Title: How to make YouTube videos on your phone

This is a phone, and it's the only thing you need to start creating great quality content on YouTube. But over this past year on YouTube, I've been able to add some great free and low cost gear to my setup. So let's head into the recording room and we'll dive into the 7 simple steps for a high quality setup on a low or no budget with your phone. Welcome in. The first thing we have to think about is location. And the main location for every single one of my videos so far on this channel has been right here in my study, also known as my recording room. But there's 3 things that I love about this location, and the first thing is the sound.
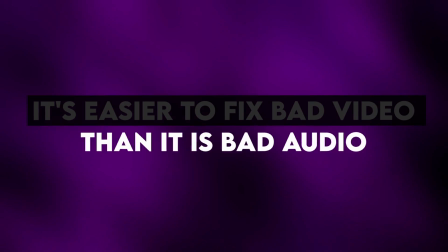It's easier to fix bad video than it is bad audio. You can cover up bad video with text, graphics or B-roll, but you can't really cover up bad audio. But there's a big element that I look out for when it comes to choosing location, but most people overlook it. It's the carpet. Because one issue people have when creating their first videos are the acoustics of the room. Right now I'm in my kitchen and you can already hear the difference it makes just because it has a harder floor and less dampening in the room. It kind of sounds like the room has an echo, and this is also known as reverb. So when it comes to editing the video, it sounds like you've been recording inside of a tunnel. So one of the reasons I love this room is because it's carpeted and it dampens a lot of the reverb.
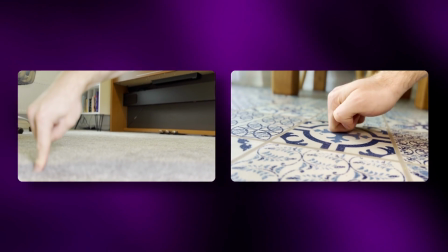Rooms with a carpet or rooms with a rug and plenty of fabric or cushions sound better than empty rooms with hard floors.
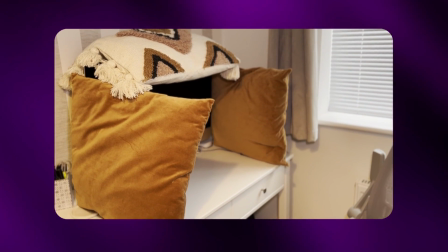And I wouldn't be lying if I told you that I created my own little recording booth out of cushions before. Secondly, I love the scene.
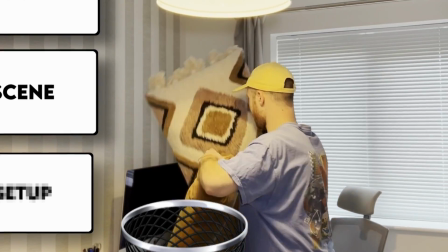Little continuity error. There we go, that sorted it.
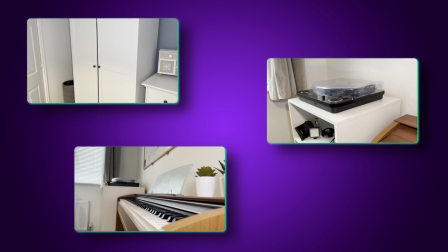Having a wardrobe, final stand and piano in the background give it that homely kind of feel, which makes new viewers feel at home.
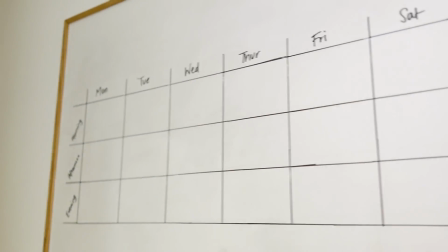And if you are new, it's great to have you here. I also have a whiteboard, which I've used in previous videos.
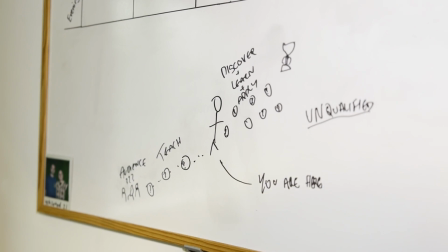You'll sometimes see some random drawings on there, which you'll find in other pieces of my content. Ah yeah, there she is, my beautiful wife.
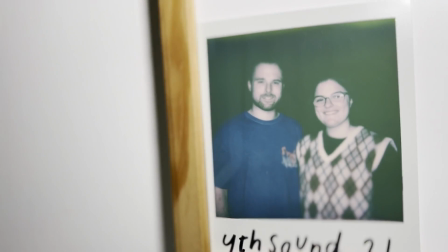And that's me when I had hair. And thirdly, it's the setup. I can sometimes be a huge procrastinator, so I need a setup that allows me to just plug in and play without having to worry too much about the setup time. So the majority of the equipment that I use stays in this room, but you want to make sure that wherever you record has good lighting. But lighting your video isn't actually that complicated. There are 2 main types of lights.
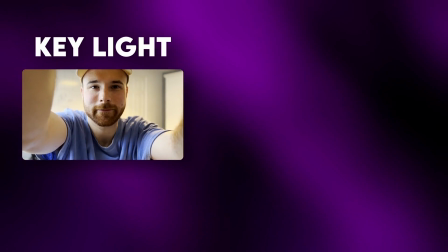There's a key light which lights up the subject, in this case me, and you have your background atmospheric lights. Let's go look at some low budget and no cost ways of setting up key lights. There's a big source of light that you can make use of. A lot of my videos have actually used natural lighting as a way of lighting up my face on camera, but I sometimes upgraded my shots by using a desk lamp or a living room lamp.
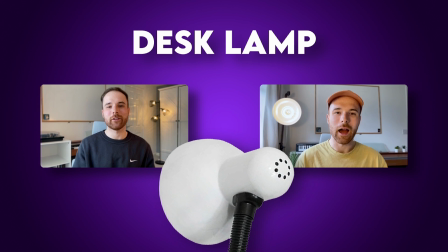I first started using a desk lamp to light up my face in my videos, which helped out a lot in the beginning, and they actually pull off some pretty good results. But if you have a little bit of money to spend, then I recommend getting the light that does a much better job than a lamp does.
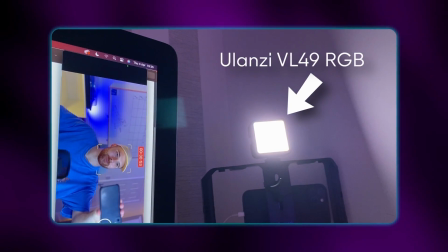I use the Ulanzi VL49 RGB light as a key light, which sits on top of my tripod.
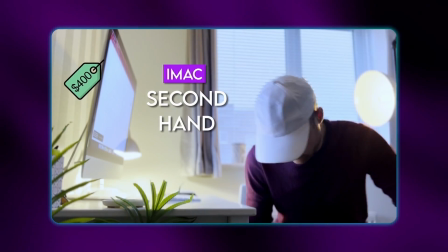These aren't too pricey either, costing about $30 each. For a bit of time, I used my iMac as a soft light before I got my Ulanzi lights. If you have a laptop or monitor around with a bright enough screen, then you could use it as a way to light up your face too.
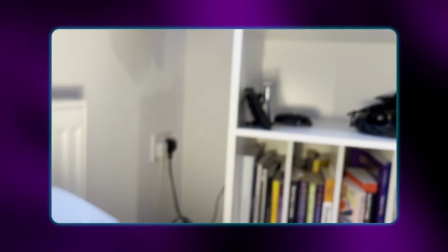I now use my desk lamp as a way to light up this vinyl stand behind me, just to add some interest to this half of the frame.
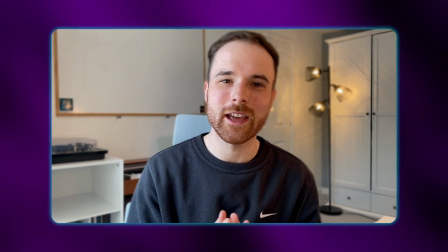I used to use my living room lamp to add some depth and interest to the screen, but now I have a lamp behind my wife's exercise mat. I also use this Ulanzi light that I mentioned earlier as a background light to add some depth and interest to the video. And once I close these curtains, you'll see what a big difference it makes. I have 3 different options when it comes to recording my voice. If you're wondering how I got such high quality audio throughout the whole of this video, then it's down to this thing underneath my shirt. How's it pronounced? Lavalier? Lavalier. This is the Boya Lavalier microphone and it's super cheap. This funky little thing comes in handy, especially when you're moving around the room.
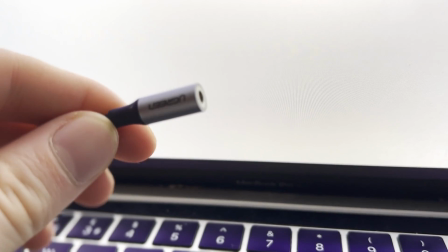All you need to do is plug an adapter into your iPhone, or plug the microphone straight into your phone if you're one of the lucky ones,
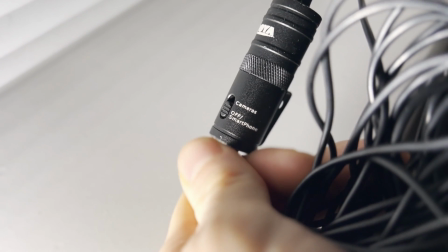and switch the Lavalier microphone to smartphone mode and it'll record your voice. The Boya Lavalier microphone comes in at around $14 and I've used it for the majority of this video. But for the rest of the video, I'm going to use another microphone.